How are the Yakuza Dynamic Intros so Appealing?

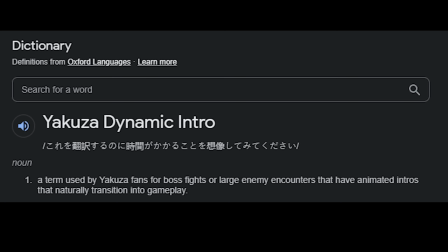Dynamic intros, a term used by Yakuza fans for boss fights or large enemy encounters that have animated intros that naturally transition into gameplay.
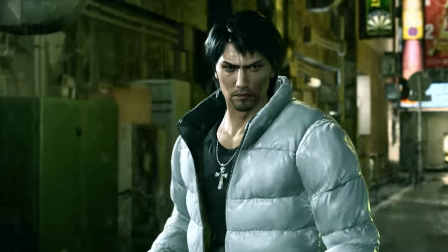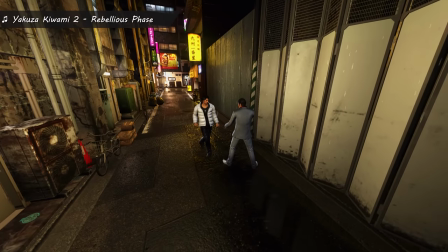Having these introductions before fights are an exciting way to show to the player who they're about to completely clap and getting them hyped up to do so.
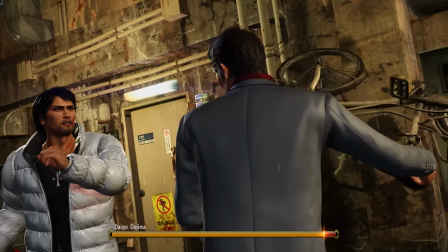Most Yakuza fans, myself included, like to froth at the mouth over these intros, and understandably so.
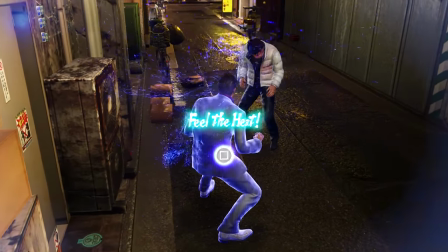Ever since Yakuza 3 and the PS3, these intros have seen a steady but much appreciated evolution with varying styles depending on the game and over time they've improved in many different ways,
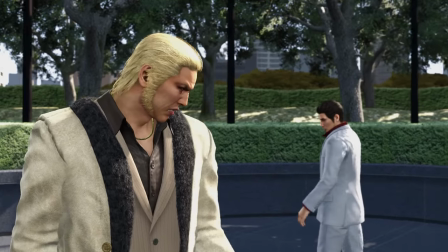whether it be in a technical way or a visual way. So, as someone who has spent a lot of time staring at the same intros over and over,
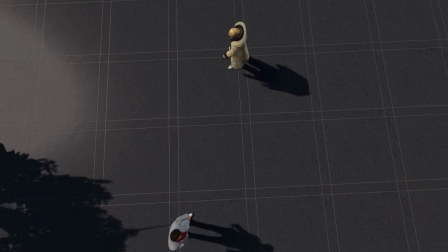I thought it'd be interesting to share some of my observations as well as doing a little display on how each game in the series has handled these intros.
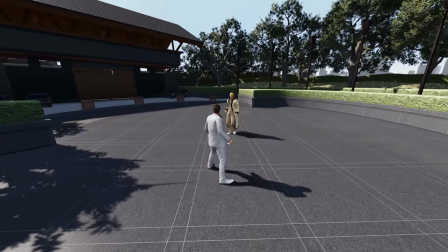We'll start with a brief history lesson.
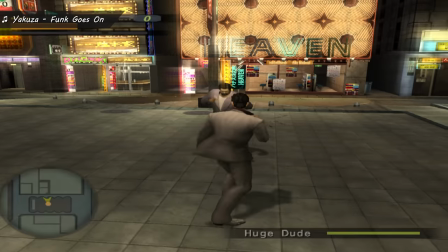Before Yakuza 3, there was Yakuza 1 and 2 on the PS2 and RGG Kenzan, all of which had intros to their fights but weren't handled exactly the same ways we know them today.
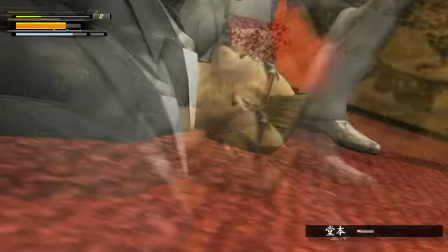Every encounter was given the same treatment whether it be a random encounter or a boss fight which does sound good on paper but that does also mean that even the final boss has the same way to do things.
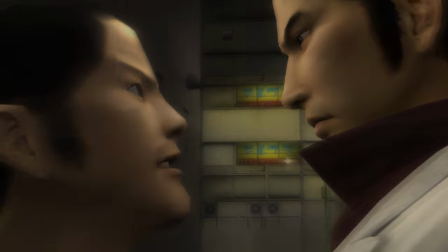To explain the style the game would typically fade to black after a cutscene or whatever then from the black screen would just splash the title
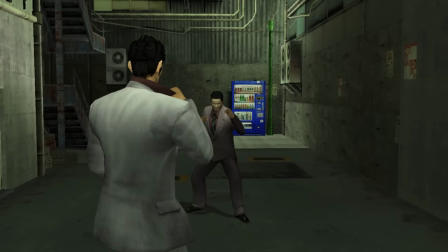card of whoever it is you're fighting then would fade into gameplay where everyone just be sort of standing around for a bit and maybe there was a little
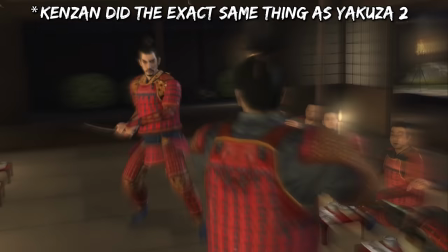animation or something then you'd fight. Kenzan did the exact same thing although when the title card would splash onto the screen,
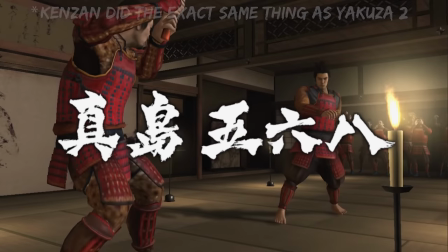the background was slightly transparent so you could see what was going on at the same time, as well as having the text be in the center of the screen.
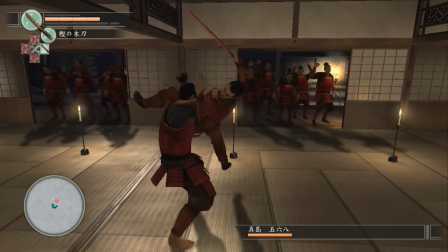Now, we all know that Yakuza 3 sucks, but what did it do to revolutionize the introductions for the series?
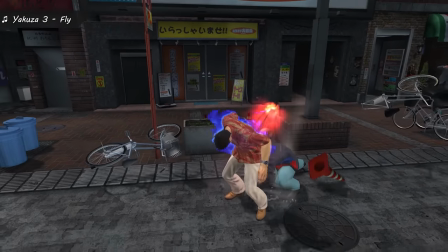Yakuza 3 actually had the exact same style as Kenzan all the way up until the final boss, which I would just like to preface this by saying that I'm going to spoil it and
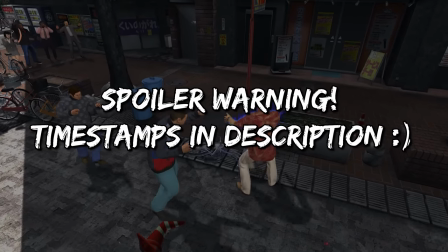pretty much every other final boss in the series because they're all the most interesting intros to look at, so if you don't want spoilers then I'm sorry.
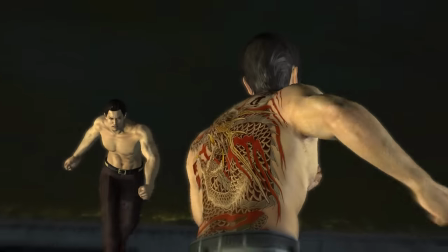But anyway, how did the final boss against Mine go?
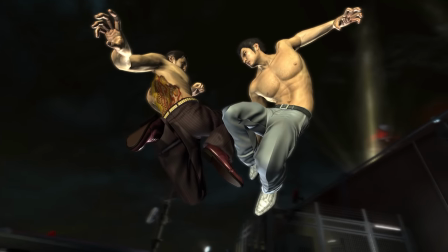Well, rather than interrupting things with a stupid loading screen, instead we got a little cutscene, a cool splash of Mine's title card, and then behind the title card they applied a red filter that brightened up everything,
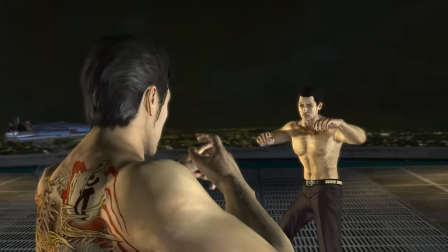had a bit of a slow motion to suspend them in the air for a bit, and then boom, right into the fight.
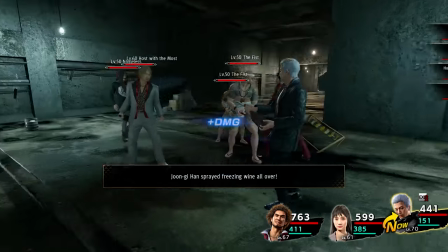I'm sure when RGG Studio added that to the game back then, they're all standing up and cheering, popping bottles of champagne and shit everywhere,
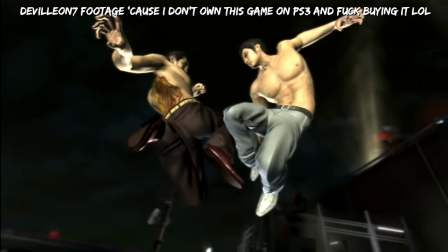but the only downside to the original PS3 version was that the title cards were only in Japanese,
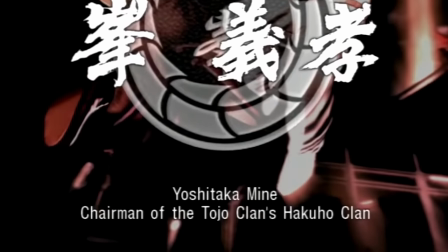and instead, if you were playing in English or whatever other language, you had to look at these bloody subtitle to the bottom of your screen to see what was going on.
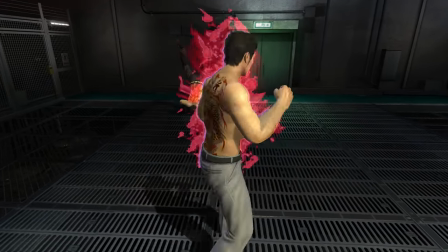Thankfully, in the remastered version of the game, we do get translated title cards, although because it is the remastered version of the game,
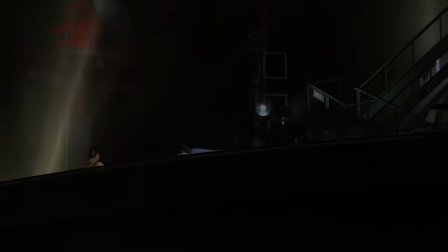that means we get the sick glitch that I'm sick of bloody dealing with in editing where,
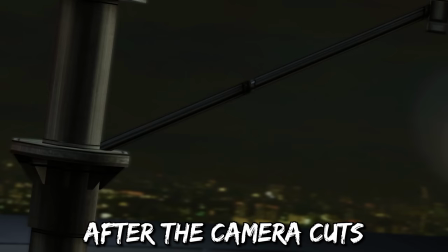thanks to the doubled frame rate, every time the camera cuts, we get one in-between frame that is just randomly looking at something else, and it's really goddamn annoying, but oh well.
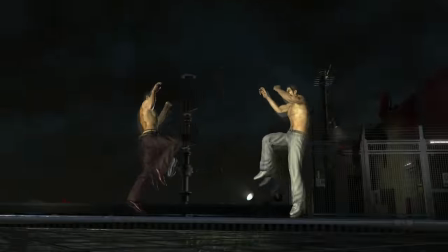Rather observant fans will know, or at least remember of the controversy, sort of, it's not really one, but whatever, of the remastered trilogy's font usage. It's a small thing, but rather than using what is jokingly known as the Yakuza font, being Ido SZ or Edo Ski-Doo, I don't know.
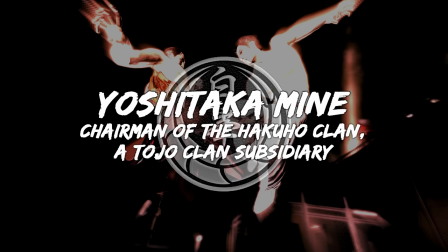Anyway, the Yakuza font. They instead used the this font, whatever it is, which I believe is simply because it kind of matches the style of the font used in the Japanese for the title cards.
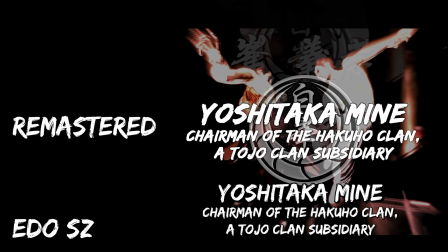We could very well just ask someone who worked in the game why they changed the font, but I'm a bit worried about being stabbed over the internet, so I'm not gonna do that.
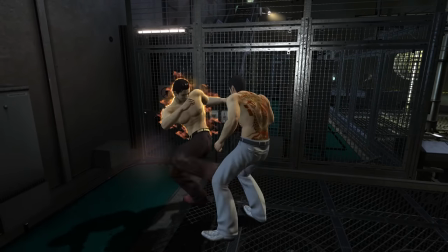Regardless, Mine's intro set the standard for the series on how to do a proper introduction to a boss fight as well as a theme that for some reason never occurred to
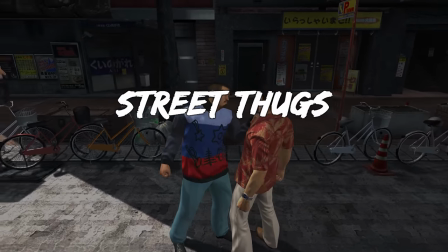me until recently that all encounters across all the games have the exact same style of intro but the dynamic intros are ones
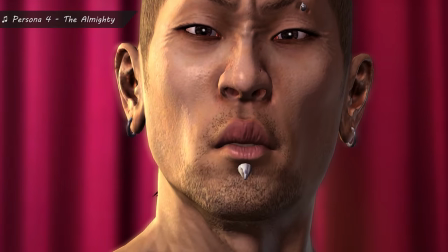that have properly animated cut scenes attached to them. Now for Yakuza 4 they actually went sicko mode and rather than making one intro they instead
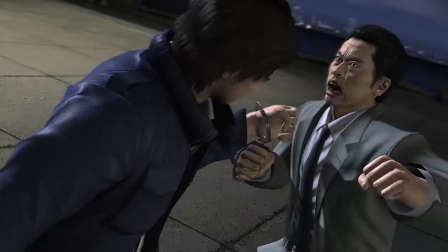decided to make intros for all the important fights in the game to get the player all hyped up to bash some skulls.
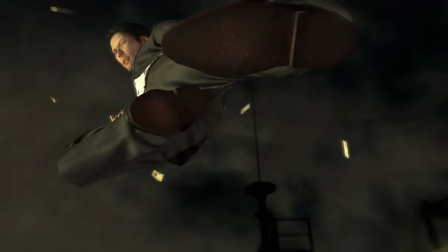Yakuza 4 ended up having the exact same style of intro as Yakuza 3 unsurprisingly given that the two games are basically the same.
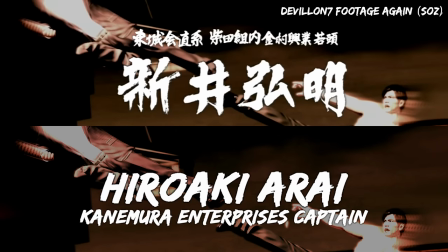It also had the same differences in the remastered version, although in the final fight as Tanimura,
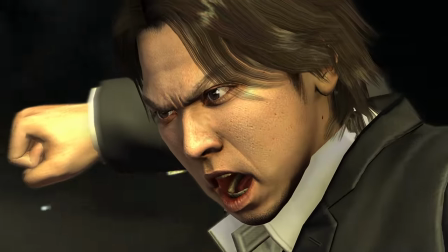they added a little shouting from your boy, which meant that there was at least one scream for each of the final boss intros,
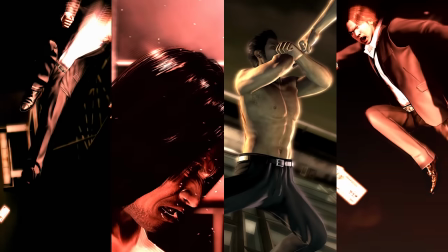which allows certain people on YouTube to create some pretty cinematic edits. Thanks, RGG Studio.
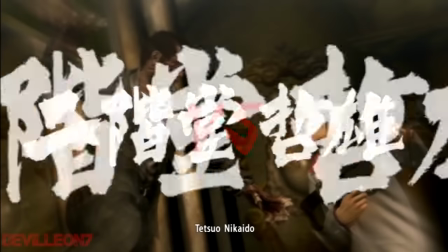Dead Souls is also pretty much the exact same, but it says versus before the title card pops up. Anyway, moving on from that game, we have Yakuza 5.
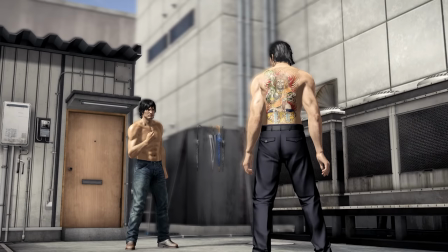It, again, is pretty identical to the previous games.
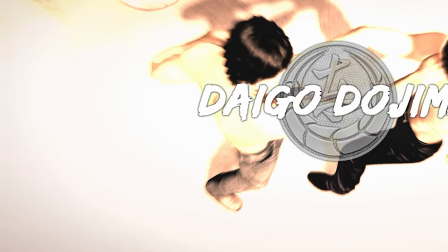One fairly minute difference is that the filter behind the text is sort of yellowish, maybe a bit more white, whatever color, it's just, it's not as red now.
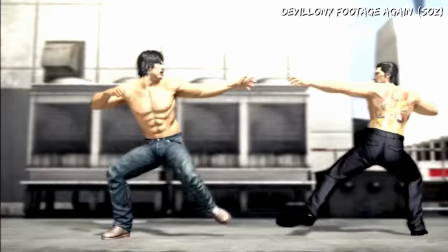Again, another small difference is one most of you won't care about because it was the PS3 version,
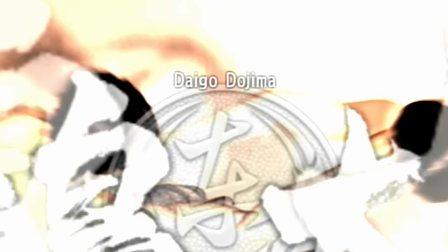but rather than the subtitles appearing at the bottom, at least they're a little above the title card so you don't have to snap your neck to the bottom of the screen.
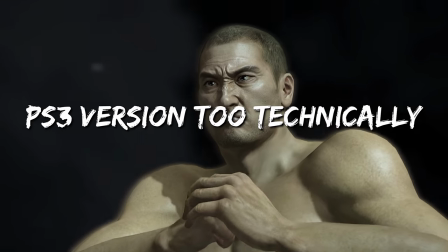The final noticeable difference is also exclusive to just the Japanese version, but it did sort of change things for all future iterations.
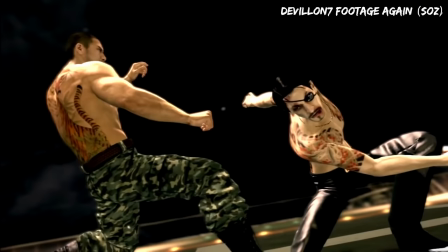Rather than the text going surname, first name, it comes down in one image, like that.
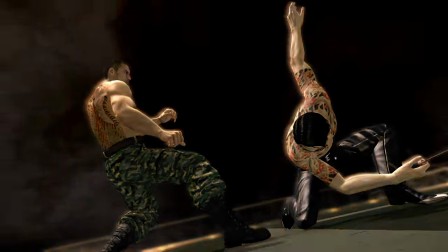Regardless of their reasoning for this, it does mean that when the text comes down onto the screen, it comes down in one go, further adding to that juicy impact that the intros have.
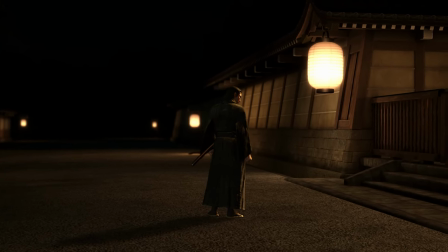Up next is a game that I'm sure a lot of people watching this haven't played, but it's Isshin, the Japanese-only spin-off.
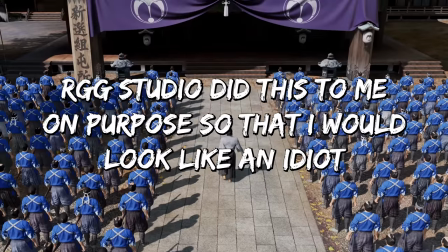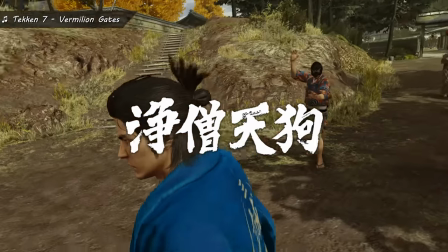This game set the theme which Zero and Kiwami followed as well as, in my opinion, influenced the rest of the series in how to approach the cinematic aspect of these intros.
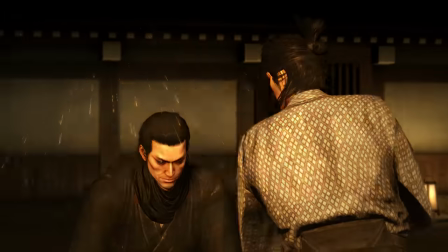To start, Isshin more or less ditched that filter in the background without only using a sort of brightening filter, for lack of a better term, to sometimes just brighten up the shot temporarily for better visibility,
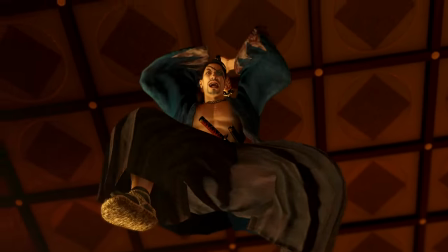such as here for example. Ichin also did a thing which, as I was typing the script, just realized that Yakuza 5 didn't have and that is that the subtitle, not the subtitles, but the subtitle of the bosses comes in first behind the main title.
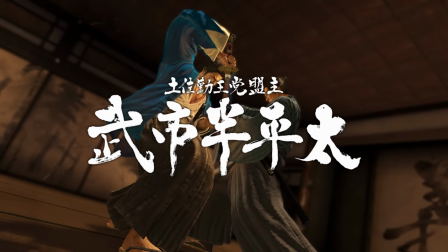Then there's the main title which splashes onto the symbol, badge, emblem, or whatever you want to call it, which actually does a little spin into place first.
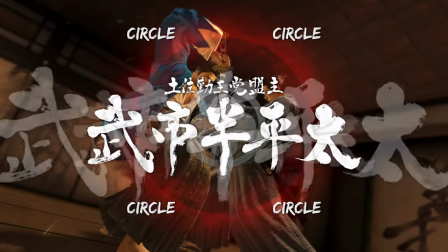The emblem is accompanied by a red circle which expands then fades out along with the emblem,
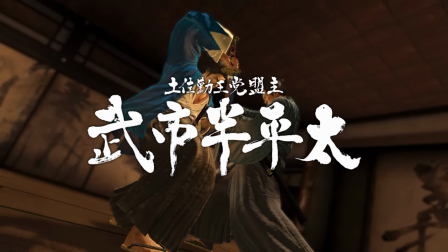leaving the title card just there in the foreground to leave plenty of room for you to stare at the main thing Isshin did right.
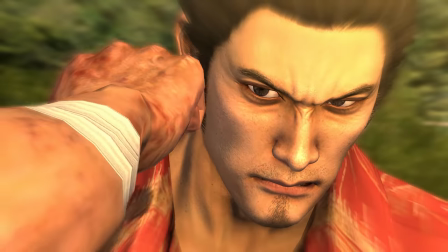The posing. Before Isshin, let's be real, some of the poses that the characters found themselves in were awkward as hell.
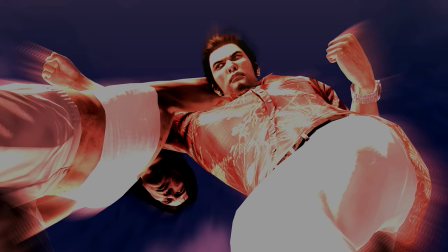To me, it would sometimes feel like they would animate the cutscene and finish it, then decide where would be an appropriate spot to splash the title and do a bit of slow-mo,
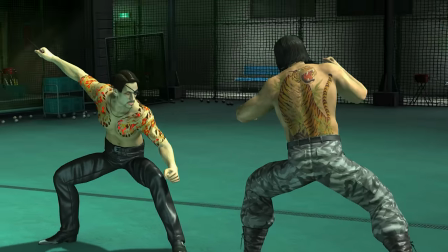leading to a lot of just really awkward shots that would just hang there on these awkward poses.
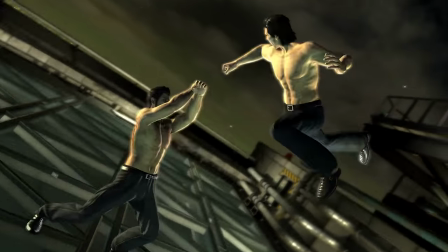Like, don't get me wrong, the intros are still great but Daigo are you alright man? Are you okay?
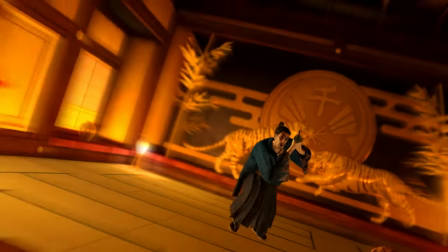The Isshin intros felt more like a cutscene specifically designed to have a big impact which slows everything down to give room
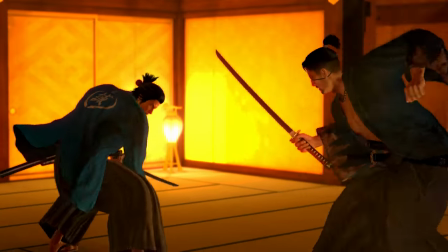for epic music to be synced up with the title cards rather than it just being sort of slopped in there wherever.
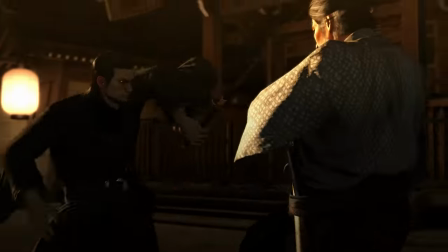Which yes, despite the videos I've made where I re-edit the slightly off or completely off in some situations,
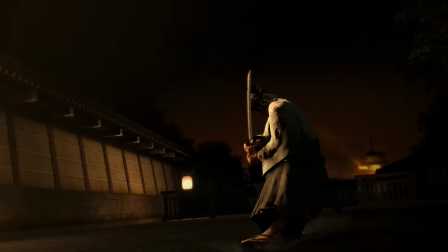Isshin actually does a really good job at syncing up the background action to the background music.
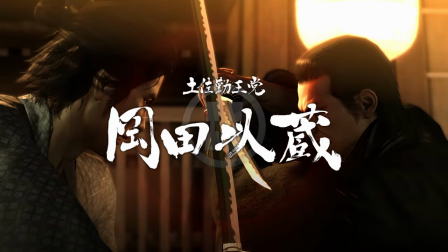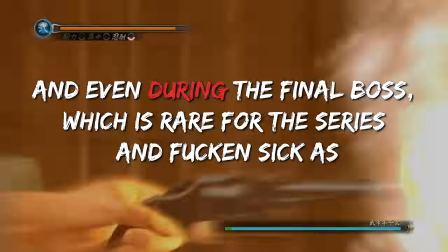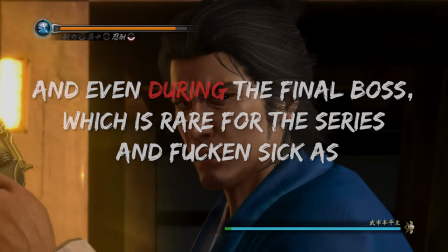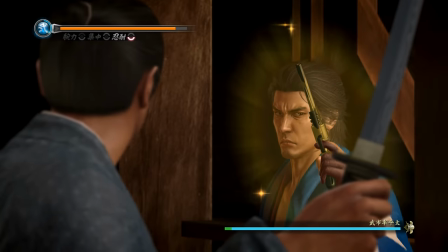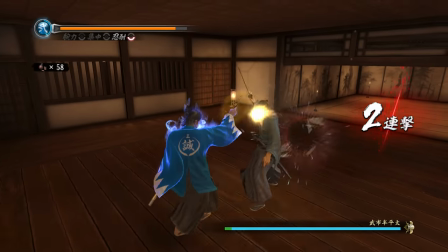It also is the first time that they actually did a pretty well done effort in the natural transition into gameplay because admittedly in the games before, after the cutscenes it just kinda goes like,
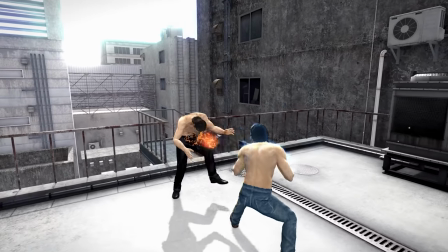bop, now you're fighting. So it's pretty good in that regard.
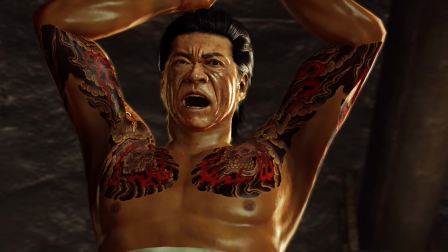Now that Isshin has set this new standard, Zero Follows suit by sort of bringing back the camera filter but instead of it just going in the background,
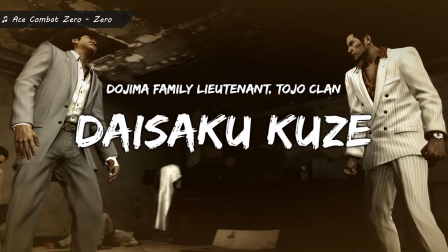they use a small white vignette and a few frames where the screen is filled with colour to add a bit more impact to the animations,
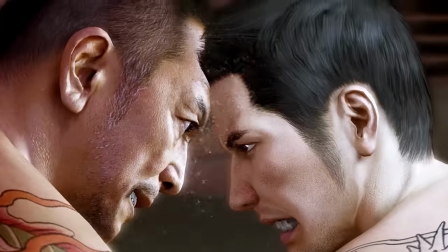with an example like this one in the massive man fight. There's also very nice little camera shakes which once again planted a seed of ideas which we'll get into in a bit.
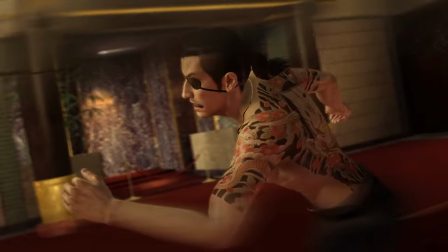It makes it feel like the Kamri guy's about to fall over from the sheer weight of what's going down. Finally, everything else is practically identical to Isshin, although instead of the red circle, it's now pink.
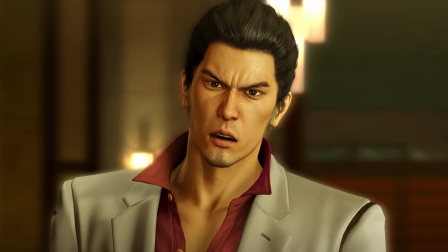For whatever reason. We now move on to Kiwami, which only has one,
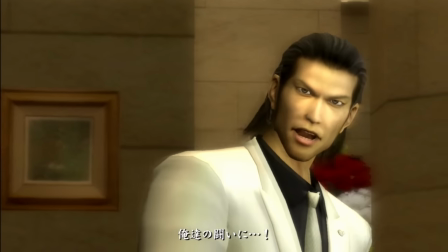but some of you will likely know that they spliced together the original cutscene before the fight from the PS2 game with a brand new animation for the intro of the fight.
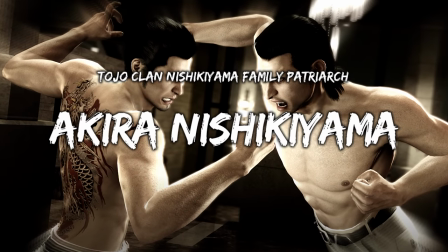It is again identical to the game that came before it, although this time the white vignette is kind of like a multiplayer cloning effect?
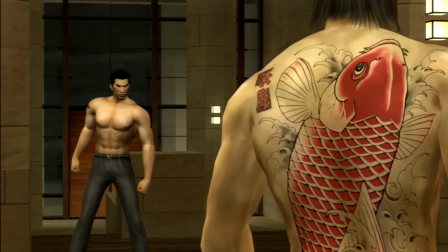I don't know how to describe it, but it's cool what they did do for this intro. They could have left it at nothing or done something completely different, but instead they decided to do a modern take on the original intro.
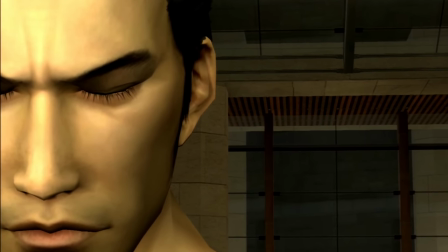Because in the PS2 game, the music in the cutscene actually syncs up with Kiryu's eyes opening, which is a nice touch, but after that it would fade to black and then we'd just fight Nishiki.
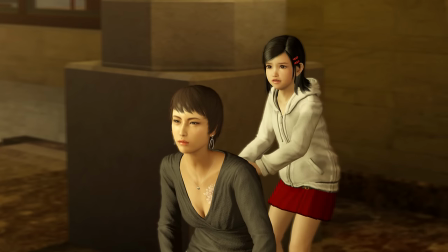Unfortunately in Kiwami, you can very clearly see the part where it transitions from cutscene to intro by the weird lag spike that I always get.